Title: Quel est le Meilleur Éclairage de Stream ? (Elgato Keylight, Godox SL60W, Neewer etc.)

Moi je m'attendais à bien pire que ça, parce que quand on y réfléchit deux minutes, dans ce comparatif il y a quand même des lumières qui coûtent dix fois moins cher que d'autres.
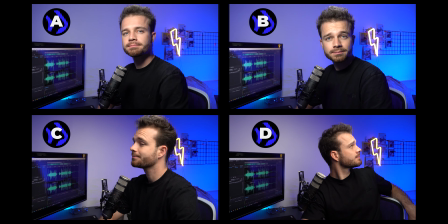379s
Après j'ai quand même l'impression qu'il y a des groupes de style de lumière qui se forment un petit peu dans ce comparatif.
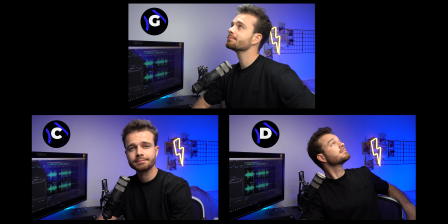384s
Quand on regarde les lumières C, D et G, je trouve qu'elles ont éclairage complètement différent des lumières A,
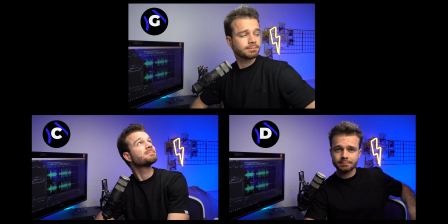391s
B, E et F. Dans le premier groupe, on a vraiment un éclairage qui est très global,
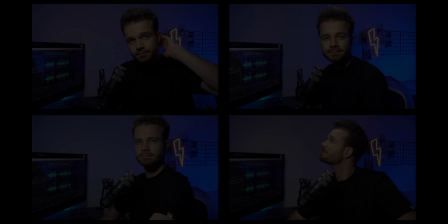397s
qui enveloppe hyper bien le sujet dans la composition. Le deuxième groupe, lui, a un éclairage qui est beaucoup plus directionnel.
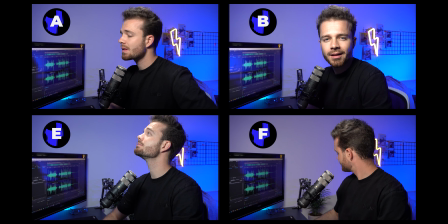404s
On a vraiment le visage du sujet de la composition qui est bien éclairé, alors que le reste, lui, est beaucoup plus dans le noir. Je dis pas qu'il y a un style qui est meilleur que l'autre, franchement c'est plus les goûts et les couleurs.
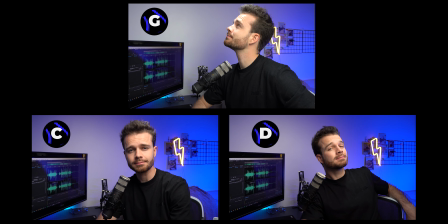415s
Mais là, pour le coup, la lumière est bien plus diffusée sur le premier groupe que le deuxième, donc à voir lesquelles sont lesquelles. Et ensuite, je trouve qu'il y a quand même pas mal de différences de qualité entre les groupes de lumière.
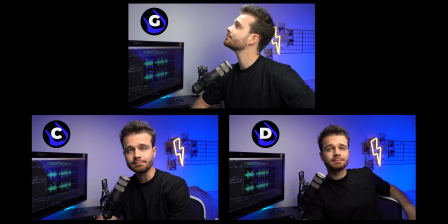427s
Quand on prend le groupe 1, donc les lumières C, D et G, les lumières C et D se ressemblent beaucoup.
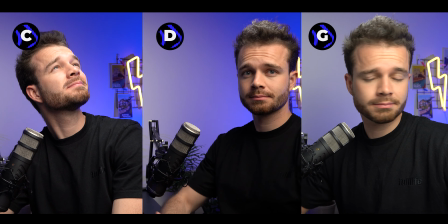436s
J'ai vraiment du mal à faire différence entre les deux, pour être parfaitement honnête.
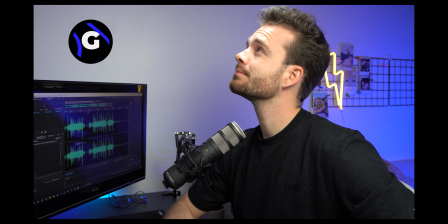440s
Et par contre, la G, elle, je trouve qu'elle une qualité qui est pas mal inférieure aux autres,
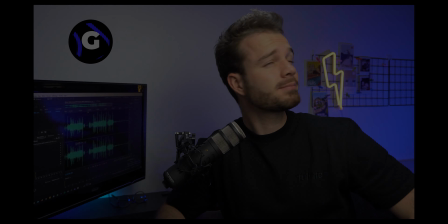447s
c'est quand même pas dégueu, mais comparé aux C et D, ça n'a pas grand chose à voir.
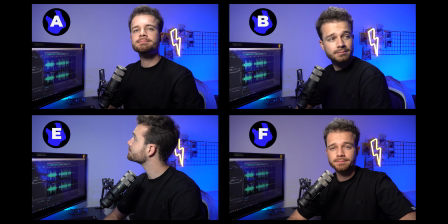456s
Et ensuite quand on prend le deuxième groupe, donc du coup les lumières A, B, E et F, là je trouve qu'il y a vraiment des énormes différences de qualité, surtout la B et la E, je trouve qu'elles ont vraiment un aspect très lumière qu'on t'a mis directement dans la gueule où il n'y a quasiment aucune diffusion, ça donne pas vraiment une très belle peau,
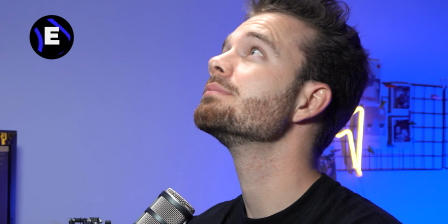481s
il y a beaucoup de réflexion, on a l'impression que j'ai la peau hyper grasse sur les deux, alors que quand on prend par exemple la C, là la lumière est bien plus flatteuse,
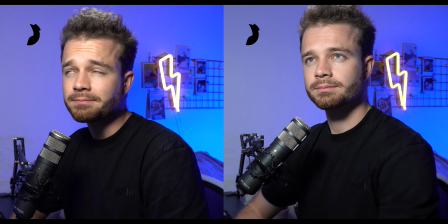490s
là ma peau est absolument pas grasse. Du coup je pense que vraiment la E, la B, c'est le bas du panier pour moi. Si moi je devais faire une tier liste perso, je pense qu'au bas de l'échelle je mettrais la B. On dirait que j'ai vraiment un spot dans la gueule simplement,
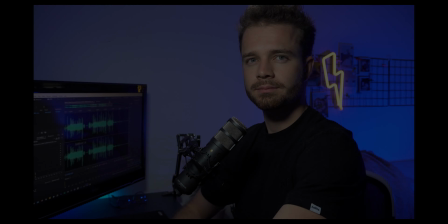507s
genre juste une mauvaise lumière. Ensuite je pense que je mettrais la E. C'est à peu près pour les mêmes raisons.
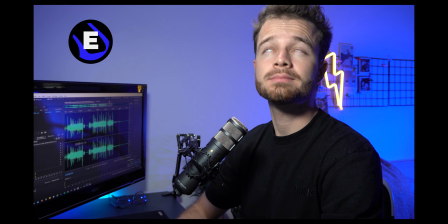513s
Il y a plein de reflets, c'est pas ouf.
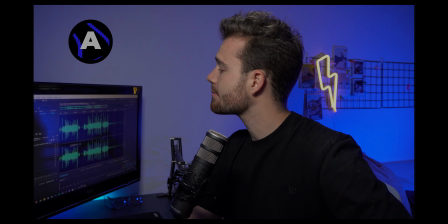516s
Ensuite ça serait la A. Elle est quand même beaucoup mieux que les autres mais encore beaucoup de reflets et voilà toujours pas très flatteur. On a moins cet aspect spot directement dans la gueule, donc bien meilleure diffusion que les deux autres, je trouve.
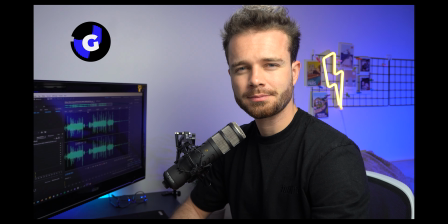530s
Ensuite, je mettrai la G. On a du mal à faire la distinction entre le sujet et l'arrière-plan,
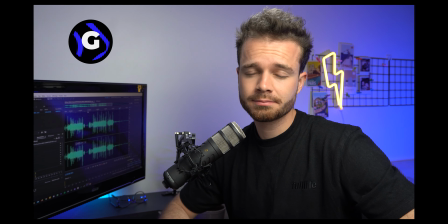535s
alors que par contre, sur celle que je mettrai juste après, donc la F, celle-là,
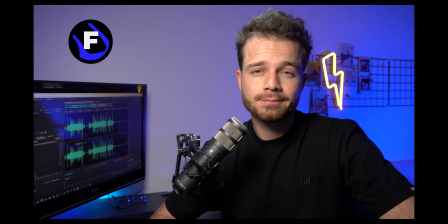540s
on a toujours cet aspect un petit peu plus spot dans la gueule, mais quand même beaucoup moins que les autres.
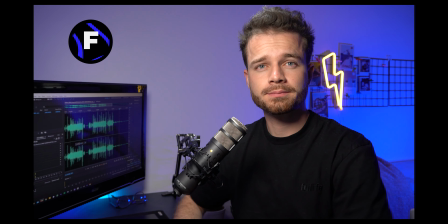545s
Elle n'est pas forcément hyper bien diffus comme elle pourrait l'être sur la G,
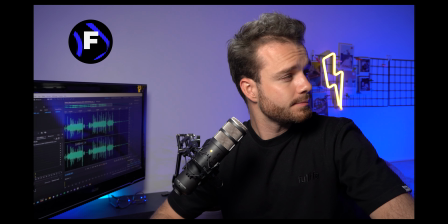549s
mais on a vraiment un aspect de séparation avec l'arrière-plan, tout en ayant une assez bonne diffusion. Et ensuite, en top de ce classement, je mettrai en deuxième position, je mettrai la D,
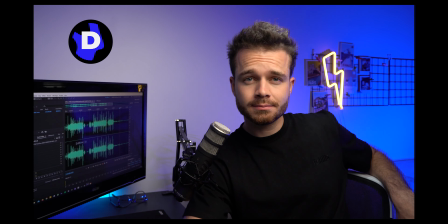561s
parce que là, ça n'a rien à voir avec le reste, je trouve, dans le sens où la diffusion est quasi parfaite. La peau est hyper belle. Je ne dis pas ça parce que j'ai une belle peau. Il faut arrêter deux minutes.
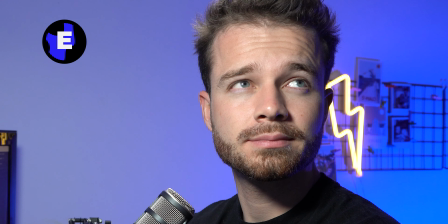572s
Tu as juste à regarder comment ça rend sur la E, où on a l'impression que j'ai vraiment une peau hyper grasse, etc.
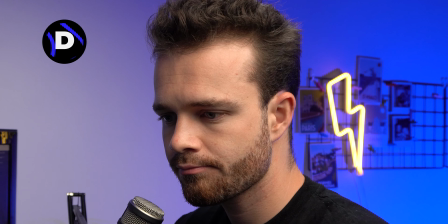579s
Là, tu compares tout de suite. Franchement, c'est à 30 secondes d'écart que j'ai fait le test. On a l'impression que j'ai une super belle peau et ça c'est justement grâce à la diffusion de cette lumière.
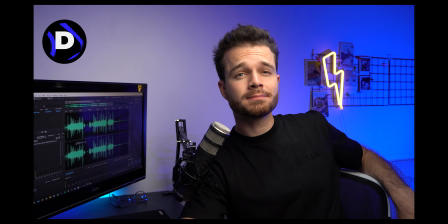587s
Et en plus de ça, on a vraiment une très bonne séparation avec l'arrière-plan. Franchement, c'est pas dégueu. Et en première place, je mettrai la C qui,
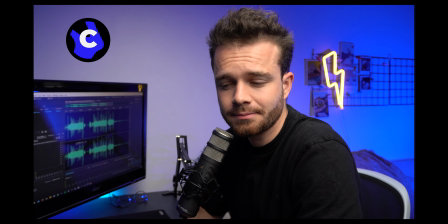594s
en fait, on voit qu'il y a plus de puissance et on a encore plus cet effet de séparation avec l'arrière-plan où l'arrière-plan est un petit peu plus sombre que sur la D,
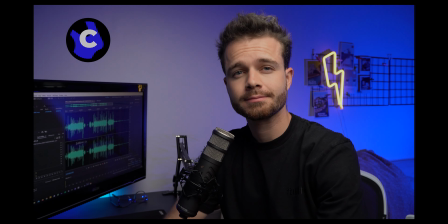603s
je trouve, avec le sujet qui lui est très très très bien éclairée.
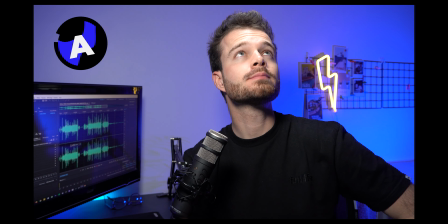608s
Et maintenant les réponses, alors on va voir si vous aviez bon. La A c'est la Ralleno, le panneau LED à 45 euros.
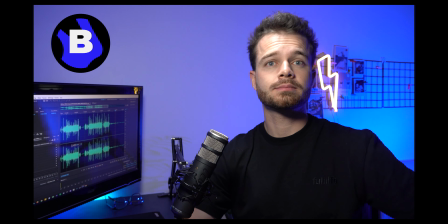615s
La B c'est la deuxième Ralleno, celle à 36 euros.